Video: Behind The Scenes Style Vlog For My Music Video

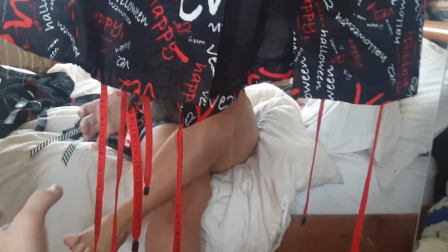cool ignore me fully got my underwear on but look at the tassels think you look sick so i'm gonna wear that
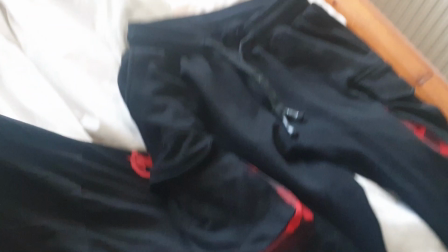then to go with it i got this top as well just
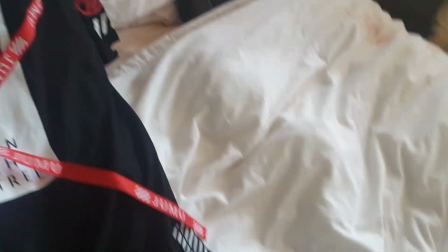like a plain black top with like the red square and then these cool strap details as well so everything's kind
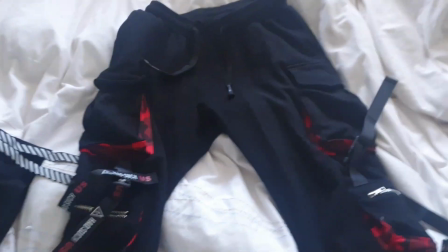of themed because to go with that then i have these pants i wore these for my 25th am i 25th yeah 25th,
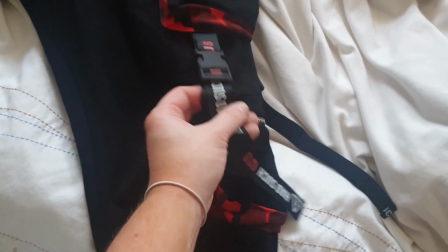25th, we went down and treated, they're so nice, got like these nice little clasps on it
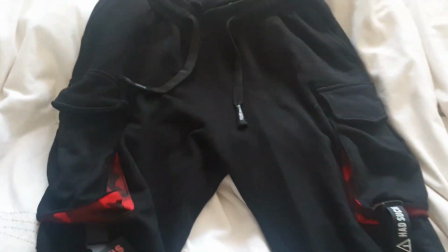and then like this red camo just landed in the pocket, oh i love them, so the whole thing is quite themed i think,
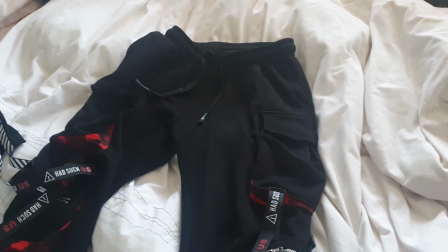unreal yeah proper nice outfit like this is a proper winter
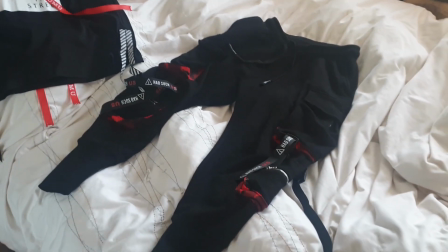shopping outfit you know what i mean like when you when it starts to get a bit chilly or winter
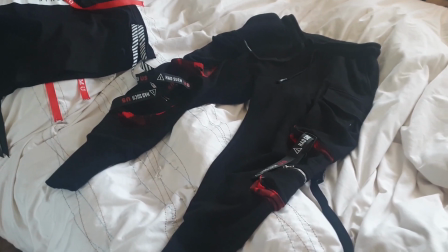autumn start to get a little bit chilly and you want to go out and look fresh you want to be comfortable as fuck because these are just like um like joggers
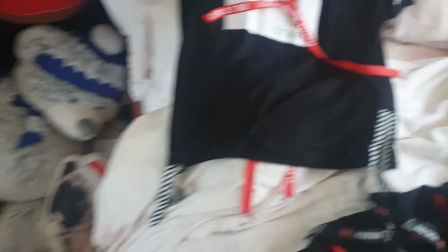and then it's just like normal material and instead of like weight all of it is from aliexpress literally like most of the
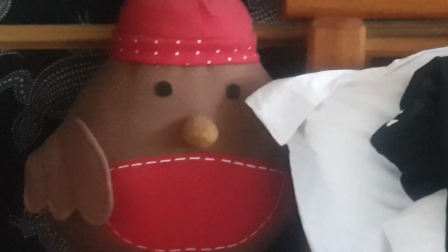stuff i get these days ignore me robin well um yeah most of the stuff i get these days is from aliexpress
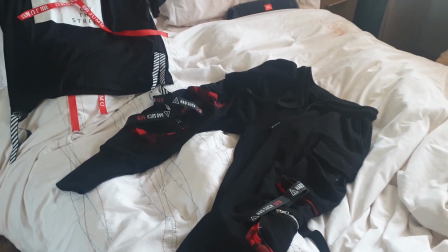um because you just get some boss stuff for so cheap like it's so cheap i think the jacket
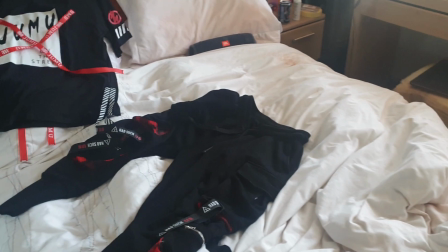was 40 the pants were like 15 and the top was like 10 the
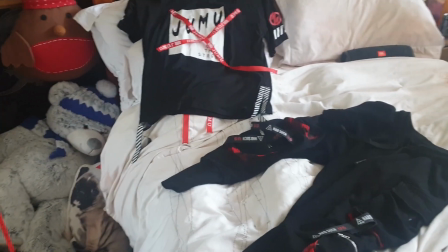only problem is obviously because it's chinese sizes so you've got to be real careful you're getting the right size and there's been
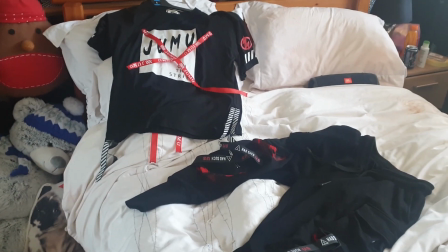a couple times when i bought stuff and it's just not fitted because it's so cheap you don't really mind buying it again do you know what i mean as wasteful as
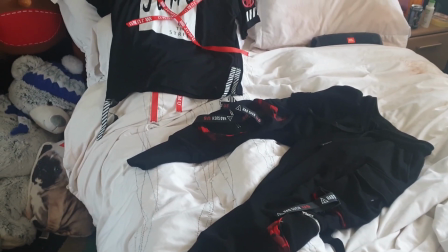it sounds but yeah so just normally go two sizes bigger than your actual size is what i'd recommend but sometimes you even have to go even more and then
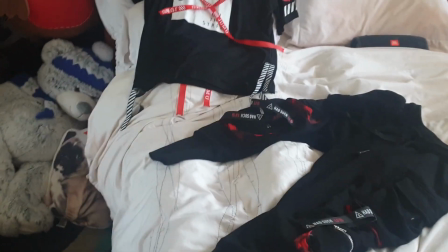sometimes it'll fit you fine so anyway it doesn't matter but yeah that's
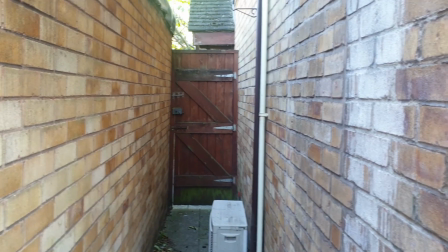gonna be that outfit sweet I'm gonna film the second look the
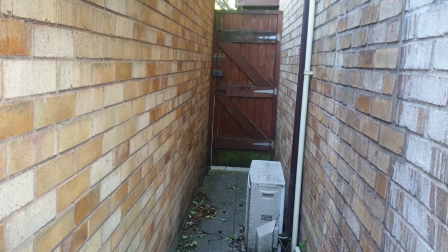red look down here just so it changes up the scenery a bit that's gonna be more of like more of a winter look in it because I've got a coat on
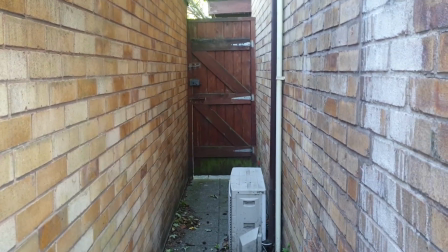so I've chosen the area a little bit more like dingy I guess is the word because it's not exactly clean down here
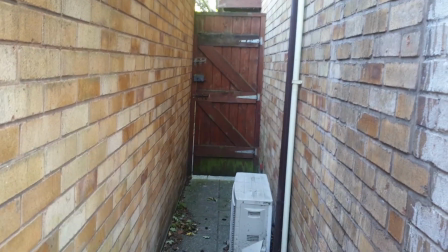it's just like my back gate that's like my front door there but yeah i think i don't know just the aesthetic the aesthetic's gonna be cool i'm like
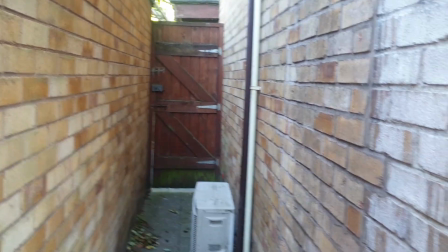walled in so i can like use the walls for me choreography but um yeah i think it just changes it up because then you got
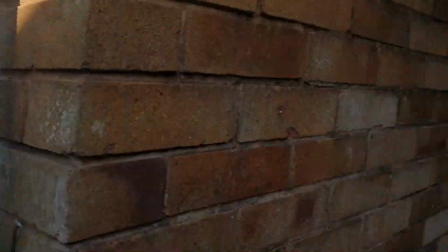like the nice sunniness of me decking but then it's like a little bit more
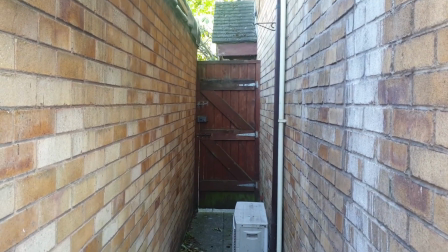raw if that makes sense cool oh i realized i am forgot to vlog today i've still got the look on i leave my leave my makeup on all day when i do it took me lashes off though couldn't
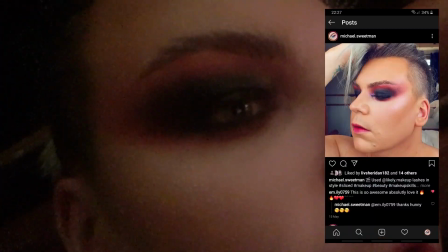be asked with them but yeah i put the look on me instagram anyway properly but i
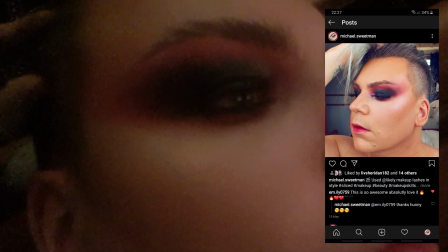pulled it up like really far just for a bit more drama because it's got to translate better on camera but yeah it came really well when i'm filming it i was like i'm really not sure how this has got a look i didn't got film but when it gets jump cutted it just flows it just really seems to work and i'm so happy so yeah tomorrow is going to be like the last one and the hardest one and I'll try and remember to properly vlog that one um but yeah I've never put a wig on before properly properly like glued it down so that'll be an experience but yeah so my drag
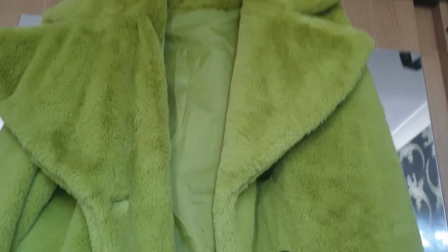look I'm gonna wear this absolute beauty it's like a lime green fluffy
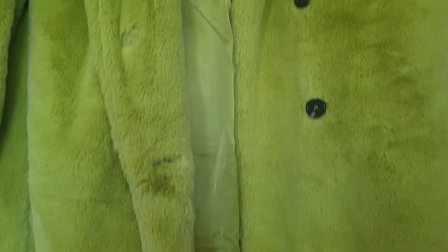duffel coat so stunning